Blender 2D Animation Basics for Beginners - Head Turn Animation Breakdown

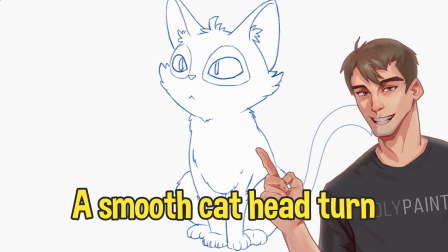0s
Watch this! A smooth cat head turn full of life and personality.
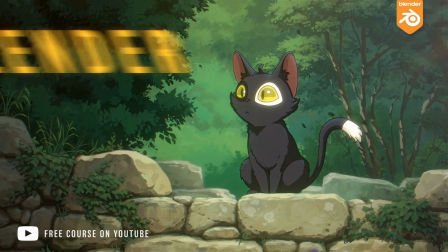5s
Welcome back to our Blender 2D animation series for beginners.
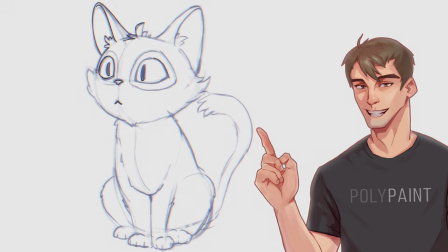10s
If you're just joining us, go check the previous videos where we sketched, cleaned up and colored our cute cat character.
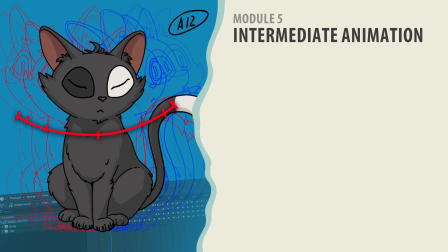19s
Today, we're stepping into intermediate animation. We'll animate a simple head turn with grease pencil and master the core principles that make movement feel alive.
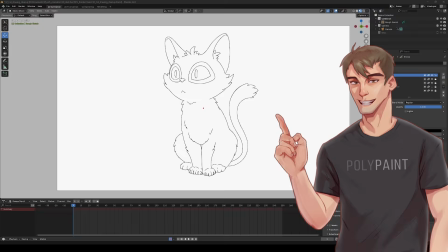29s
Grab your tablet, let's go! First, open the drawing from the last video.
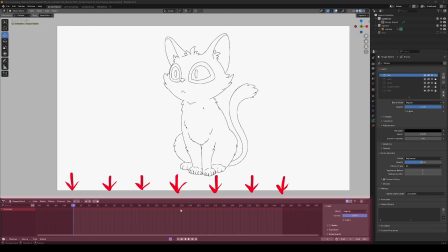36s
Get your 2D animation workspace ready. Have the dope sheet at the bottom of the screen and switch it to grease pencil mode.
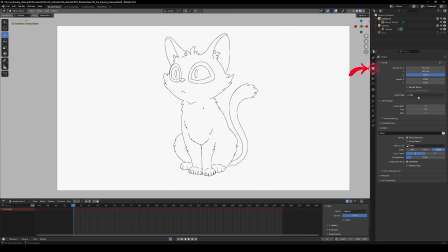44s
Set your frame rate in output properties if you haven't already. 24 FPS is a standard for hand-drawn animation.
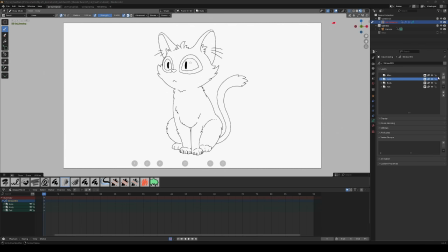53s
Select your grease pencil object. In the Object Data tab, make sure layers are organized. Rough animation on one, clean lines on another, fills below. We'll be animating on twos today, 12 unique drawings per second.
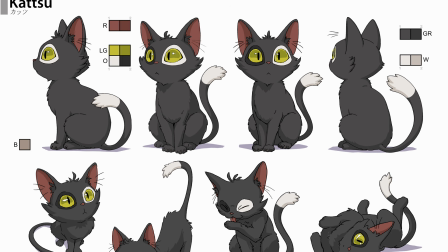69s
Perfect for that classic hand-drawn feel without burning out. It's always a good idea to have your character design sheet ready beforehand,
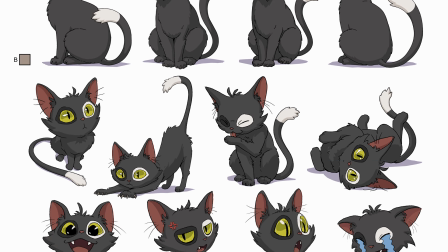77s
so you can reference it or even trace parts directly in the animation.
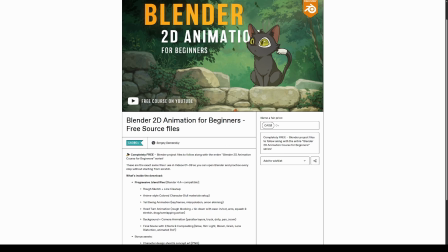82s
If you want to follow along this lesson, don't forget to get the source files for free.
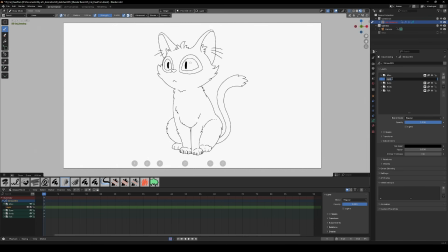88s
Link is in the description below. Let's learn the most important principles by simplifying the head shape first. Create a rough blocking layer and draw a basic oval head with center lines and the ears.
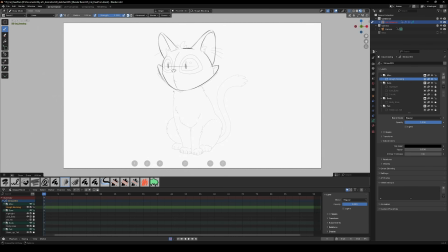102s
Keep it super simple. We'll break down the principles that make everything pop using this simple example.
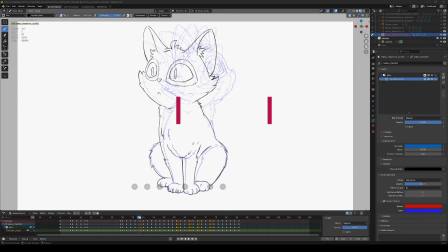111s
First, timing and spacing. Timing is how long does the action take or how many frames. Spacing is how far apart are the drawings.
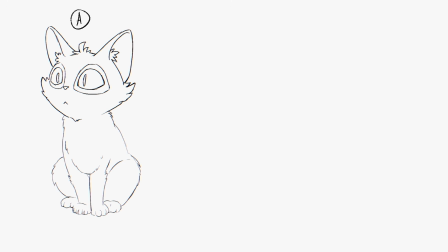126s
For the head turn, we need a start pose, an end pose, and a breakdown pose in between.
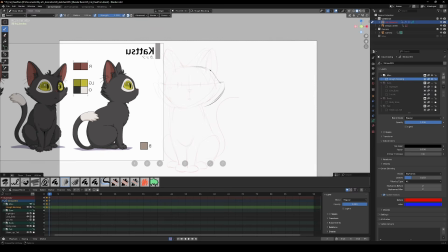137s
Draw your key poses first. Place them on the timeline and on the canvas, and see how the motion feels.
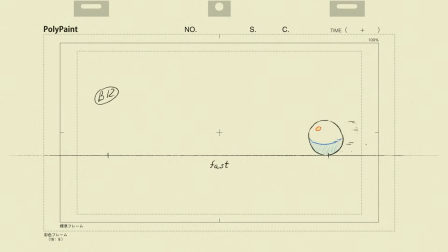146s
Think about timing and spacing this way. If something covers a long distance in just couple of frames, it feels fast. If it covers the same distance but takes many more frames, it feels slow. Both together let you control how dynamic the action is.
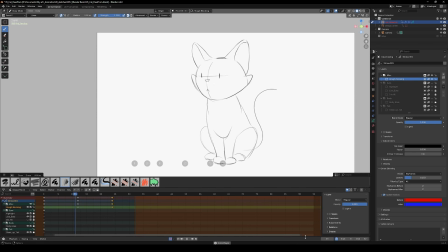164s
Even 3 frames can already give you a solid sense of timing. Let's add some breakdown keys.
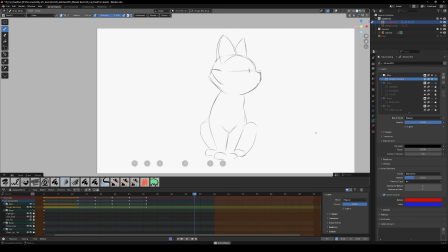180s
Even spacing equals constant speed. Robotic and boring.
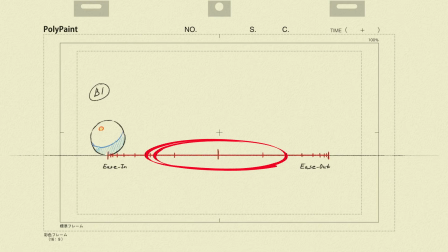187s
What happens if we bunch the drawing close together at the start, spread them wide in the middle, and bunch them again at the end? Suddenly it has weight and feels alive. This single change does about 80% of the magic. Huge improvement. That's called ease in and ease out.
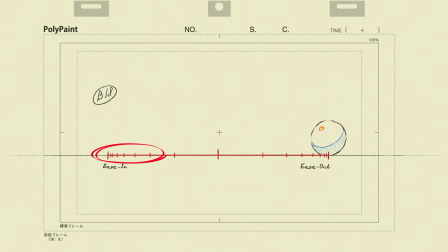208s
Ease in is a slow acceleration at the beginning, like a car revving up. Ease out is a gentle deceleration at the end. Next, arcs.
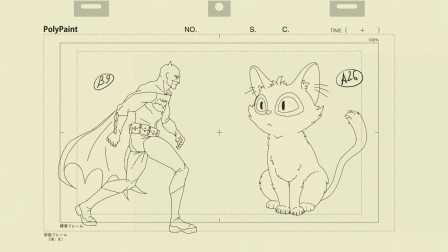220s
Nothing in nature moves in a perfect straight line. Straight lines feels mechanical. Head, eyes, hands, everything follows gentle arcs.
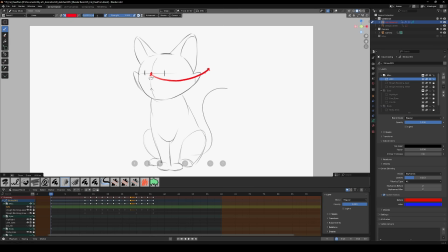232s
Sketch guide arcs on a separate layer to follow. Pro tip: you can even mark your spacing directly on those guide arcs.
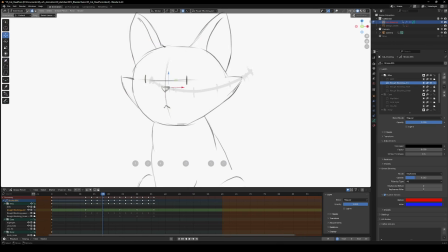240s
Planning ahead makes everything so much easier. Now, draw the in-between frames following your arc and spacing.
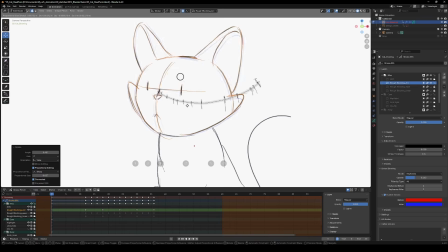249s
Add a little rotation to the head. This is where the simplification really pays off.
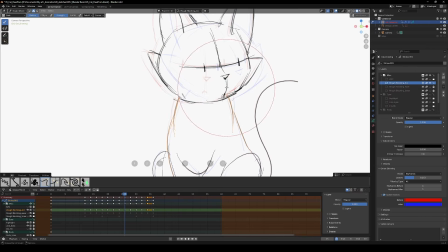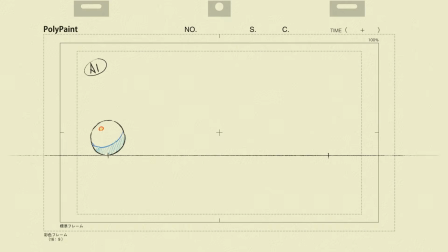261s
Next, add some squash and stretch. The head stretches slightly when it's moving faster, and gently squashes when it starts and stops.
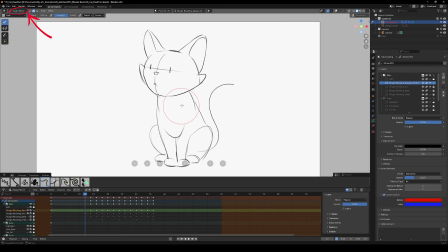275s
Sculpt mode comes to the rescue. Use the grab brush to deform the shape in seconds. Now it feels soft, bouncy, and full of volume. And finally, drag and overlap in action.
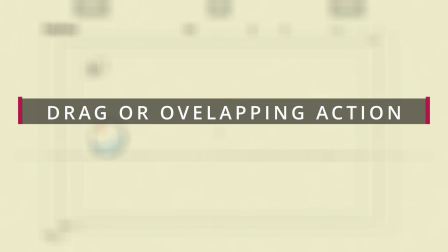291s
The ears and cheeks lag behind the main head. Then overshoot a bit and settle. This polish is what screams Pro Studio. The motion now has rhythm, weight and personality.
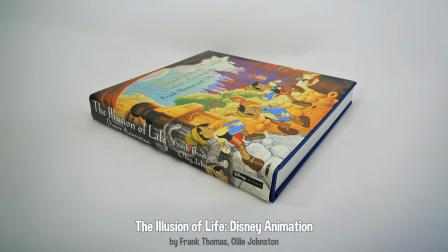307s
These 4 ideas come straight from Disney's famous 12 Principles of Animation.
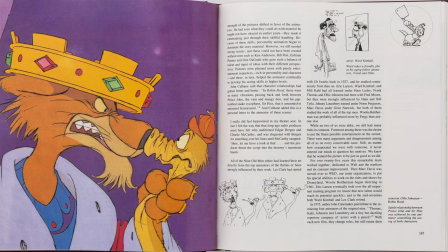313s
And they work perfectly with grease pencil in Blender.
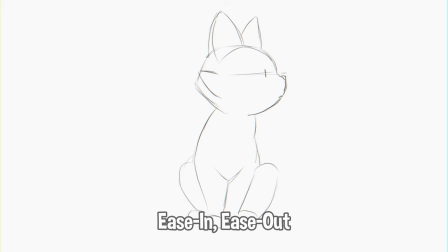316s
4 small concepts: ease, arcs, squash and stretch and drag turn a stiff slide into something that truly feels alive. Did you know that this video is sponsored by you?
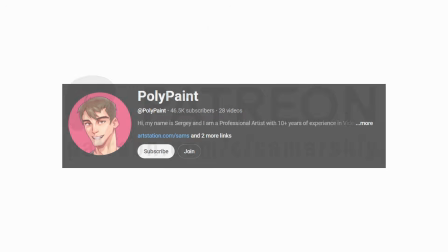330s
If you want to help the channel, consider becoming a member or joining my Patreon, or simply share it with your friends.
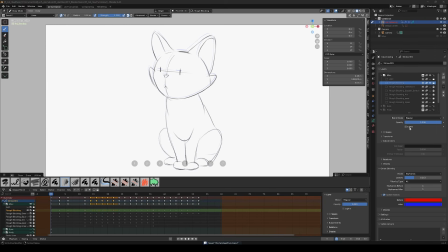338s
Your support is much appreciated. Now let's apply that simplified rough animation to our actual cat drawing. Create a new grease pencil layer above everything and name it Tiedown.
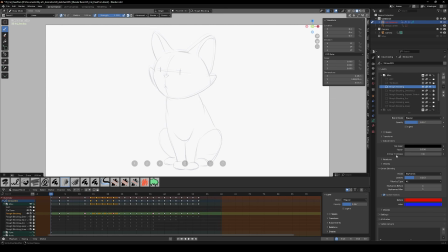351s
Set the rough blocking layer to about 30–40% opacity, give it a slight color tint and lock it so it acts as a ghost guide. Creating empty keyframes on the Tiedown layer, this makes timeline navigation super easy with the up and down arrow keys.
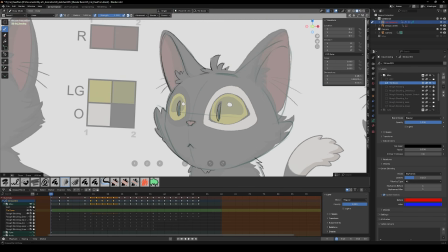368s
Have your cat design sheet ready and start drawing the details following the movement you already perfected.
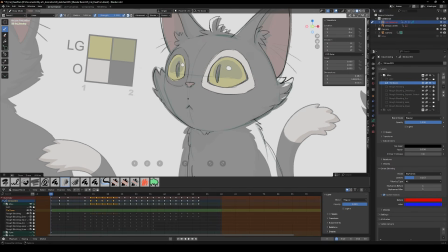374s
You'll see the magic.
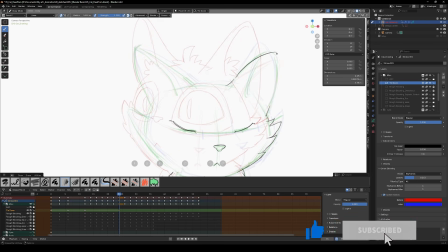378s
Because the underlying motion is already solid, you're not guessing timing or arcs anymore.
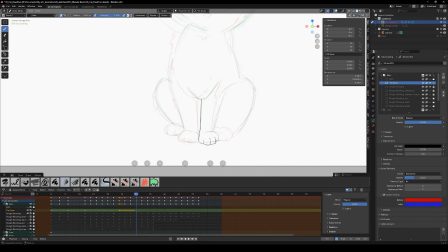383s
You're just dressing the animation with your character design.
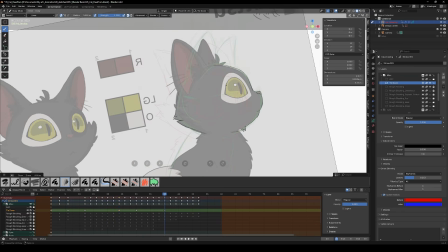389s
Tweak anything in sculpt mode for smoother lines or to fix small inconsistencies in motion or shape.
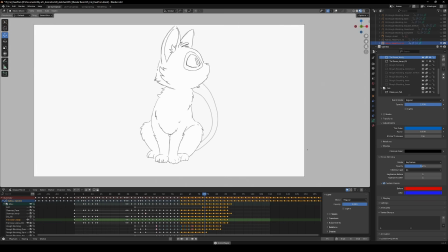398s
Test playback. Boom! We went from a floating oval to a personality-filled cat head turn that already looks pro. That's the power of animating simple forms first.
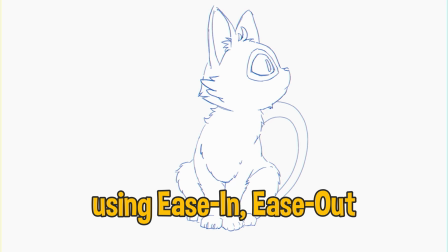412s
There you have it, a polished head turn using ease in, ease out, timing, spacing, arcs and overlapping action. Practice these principles and your animation will level up fast. Was it helpful? Let me know in the comments. Next, we'll take a cleaned up animation and fill the colors in no time.
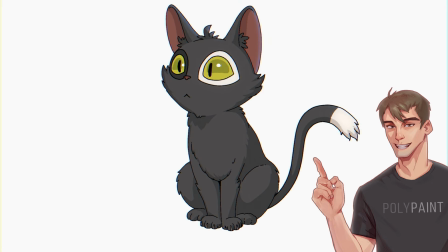436s
If you missed the lesson on cleaning up line art, go watch it. It'll give you the best possible lines for animation.
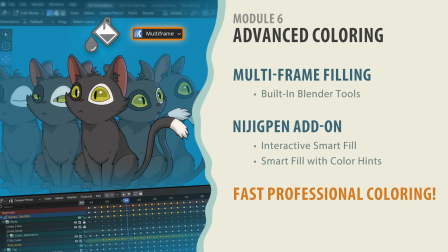443s
Or jump straight to the next video where I'll show advanced coloring techniques that actually save you tons of time.
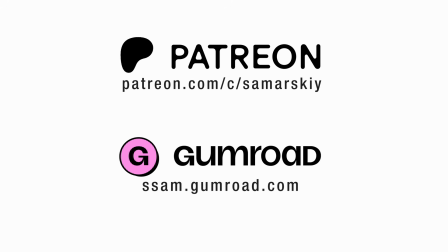449s
If you enjoy my videos, support me on Patreon, Gumroad or become a member.
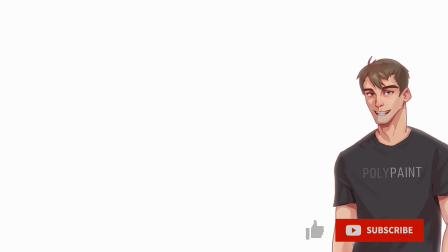454s
But also smash that like button, that helps a lot. Catch you in the next one!